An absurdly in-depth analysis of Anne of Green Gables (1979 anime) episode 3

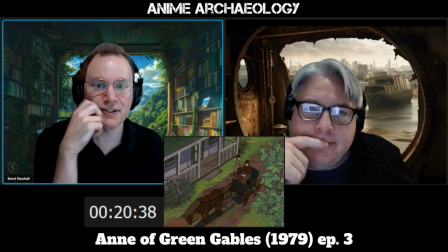(41:45)
And maybe that gets back to her idea that if she says goodbye, that makes it final.
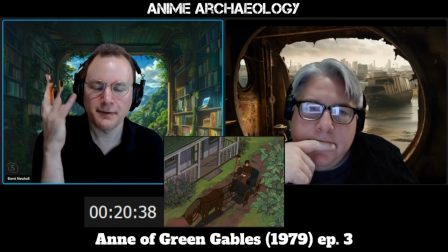(41:51)
Right. And she can just let it sort of be this open-endedness in her memory.
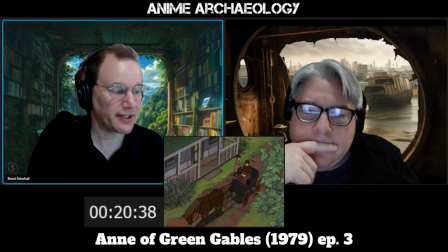(41:57)
Yeah. And that is interesting. Mm. Mm-hmm.
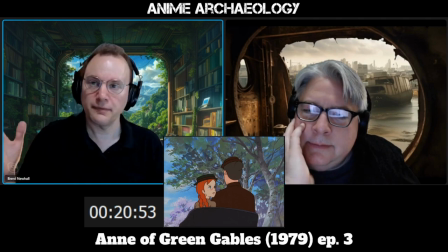(42:02)
Just love her quick look back at Green Gables. Like, she can't keep herself from doing it right as the music swells.
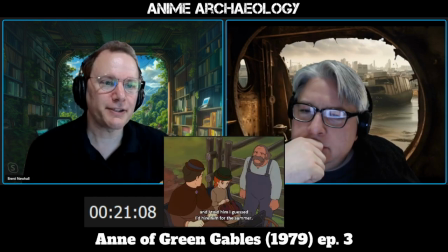(42:13)
Oh. Yeah. Mm. Did you now, Matthew? Huh. You're gonna hire a boy instead of adopting one. Huh. Good to know.
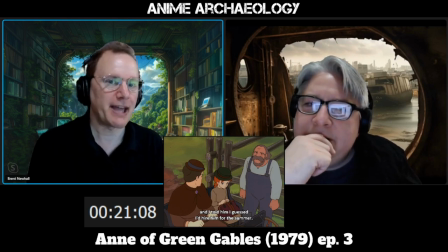(42:30)
Just to mention that on the way to go sending Anne back to the asylum. Just, by the way.
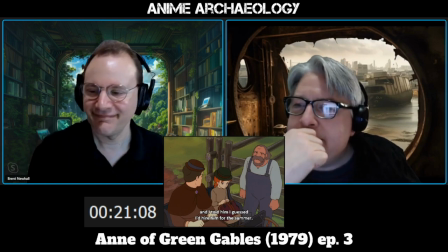(42:35)
Anyway, yeah, just let you know. Yeah, there we go. Well, there's O. Yeah.
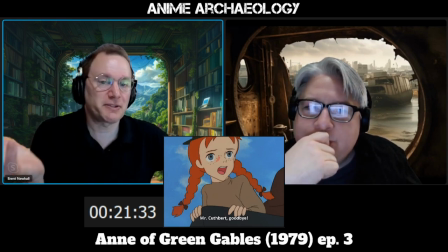(42:40)
But there is that, to your point, that desperation where it's almost like
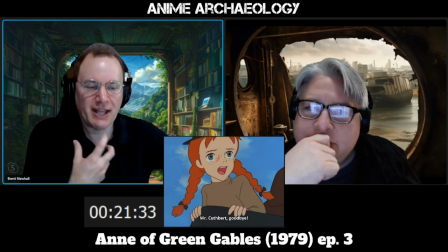(42:46)
she doesn't want to do it, but she can't keep herself from saying goodbye. Right.
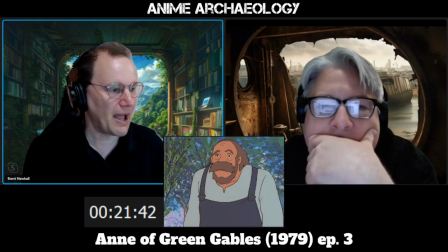(42:51)
Boy, you can see Matthew got it hard. Yeah.
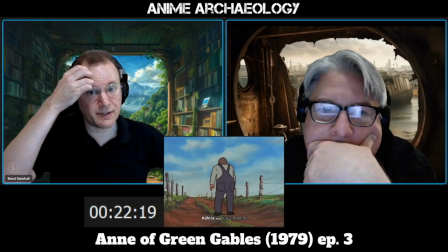(42:56)
Like, he's practically tearing up right now. Mm. This is such an unusual I know.
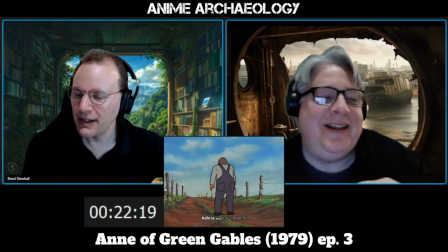(43:04)
Thing to do. So Matthew runs after Anne.
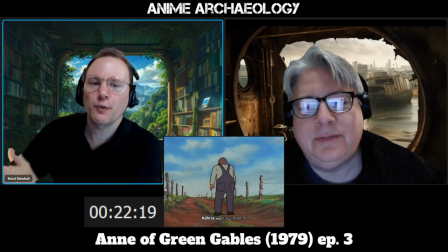(43:10)
We come to the same sad song we heard last night when Anne was crying herself to sleep. Matthew and Marilla were both awake, staring at the ceiling, and were just holding on the back of Matthew.
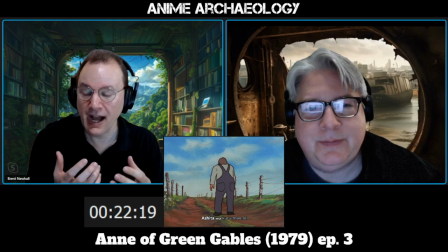(43:26)
Right. As he's apparently feeling the same sense of despair.
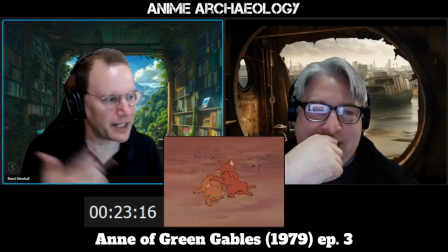(43:34)
Interesting. And cutting to playing kittens. Yeah.
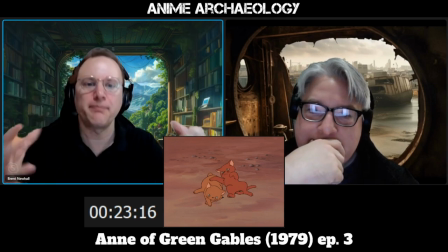(43:38)
And I guess that's just to kind of bring us back to, you know, actually, well, bring us back.
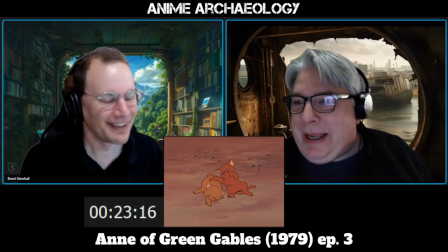(43:44)
Bring it up, please. A little bit. Oh.
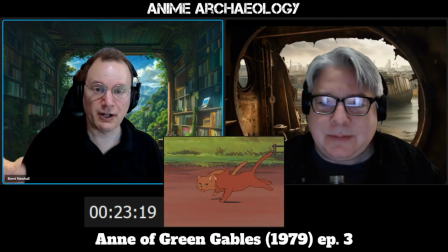(43:49)
Whew. Heavy. It should also be pointed out the symbolism here, right, of chasing each other, of, you know,
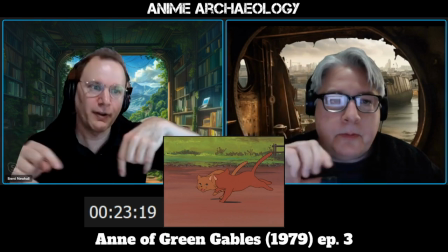(43:56)
obviously, these three characters basically are all trying to chase this future of Anne being here.
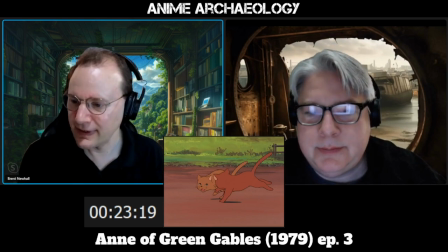(44:02)
Just like these kittens are just trying to, you know, bounce around to, yeah. And, of course, the symbolism, too, of kittens, children, right?
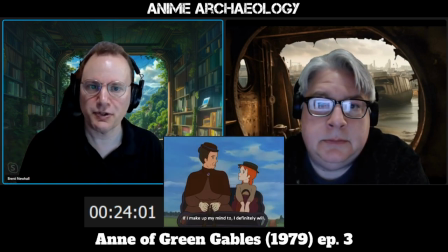(44:10)
Right, yeah. Anne says that she's going to enjoy the drive. This blows Marilla away. And I think one of the messages here, too, is that Anne is showing resiliency.
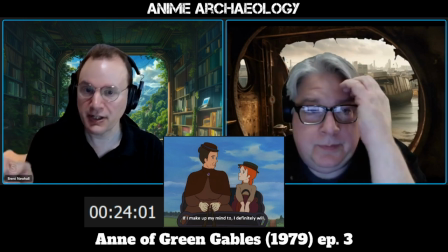(44:23)
Right. Which is clearly something that Marilla values.
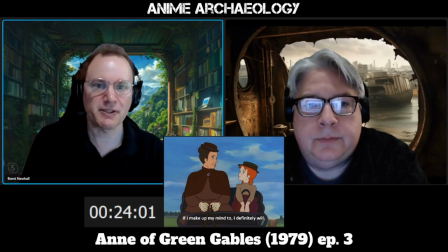(44:27)
That Anne not only bounces back from things, but also that she has a grit and determination to her that Marilla would potentially find worthwhile. Well, I mean, I think she's probably saying something.
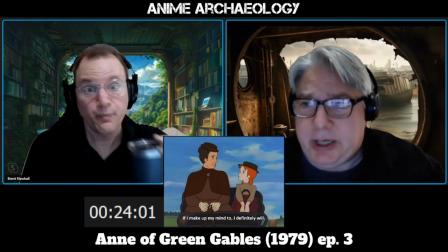(44:44)
I mean, from a practical point of view, I mean, shocking from just hearing, I'm about to take this,
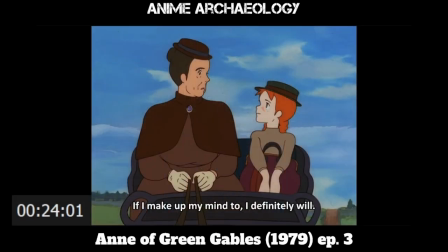(44:49)
crush this orphan's dreams, literally, you know, and then this orphan's, you know what, I'm going to enjoy this,
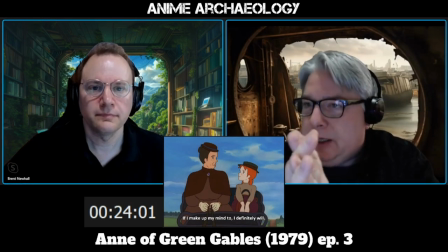(44:55)
and you know that's just how it's going to be, and this is how it's going to be. Mm-hmm.
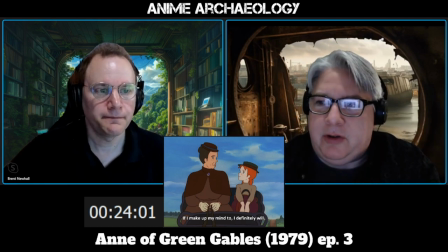(45:00)
But from a more practical point of view, from Marilla, it's kind of like, well, you live on a farm. Farm's not easy. Mm-hmm. And you know, it's you know, you have good days, you have bad days. Marilla is not I wouldn't say a sad person, but she's not a happy person.
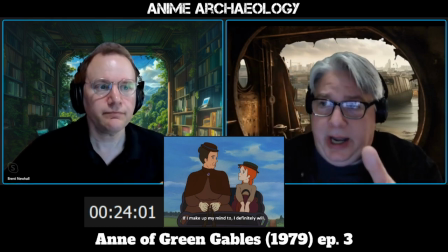(45:14)
True. You know, she has her order that goes through the day. And so maybe that's what she's seeing, is that there's this possibility.
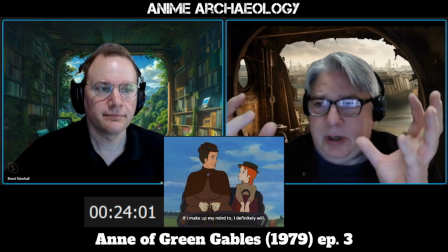(45:21)
Not in Anne to be a, you know, hi, I enjoy nothing out of life kind of person,
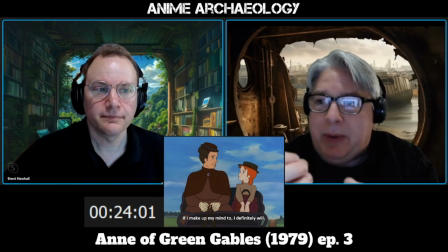(45:27)
but you know, just seeing a commonality there of like, well,
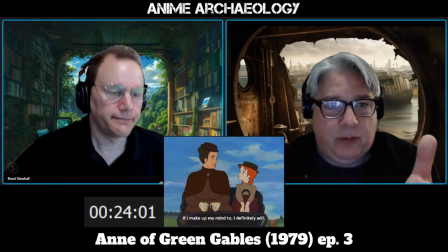(45:34)
this is the situation and I'm gonna have to make the best of it, and that's the way that Marilla feels. Yeah.
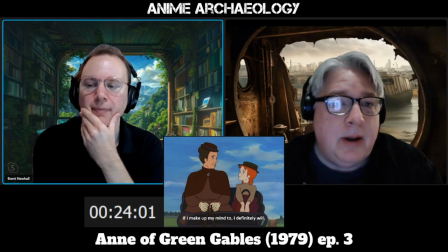(45:39)
That's a great point. I hadn't even thought about that. Think about Marilla's experience, right?
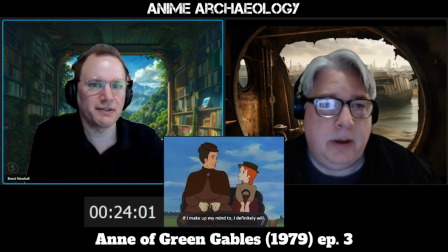(45:44)
She's ended up taking care of this farm with her brother. This probably wasn't, you know, what she imagined she'd be doing when she was 12, right? Right, yeah.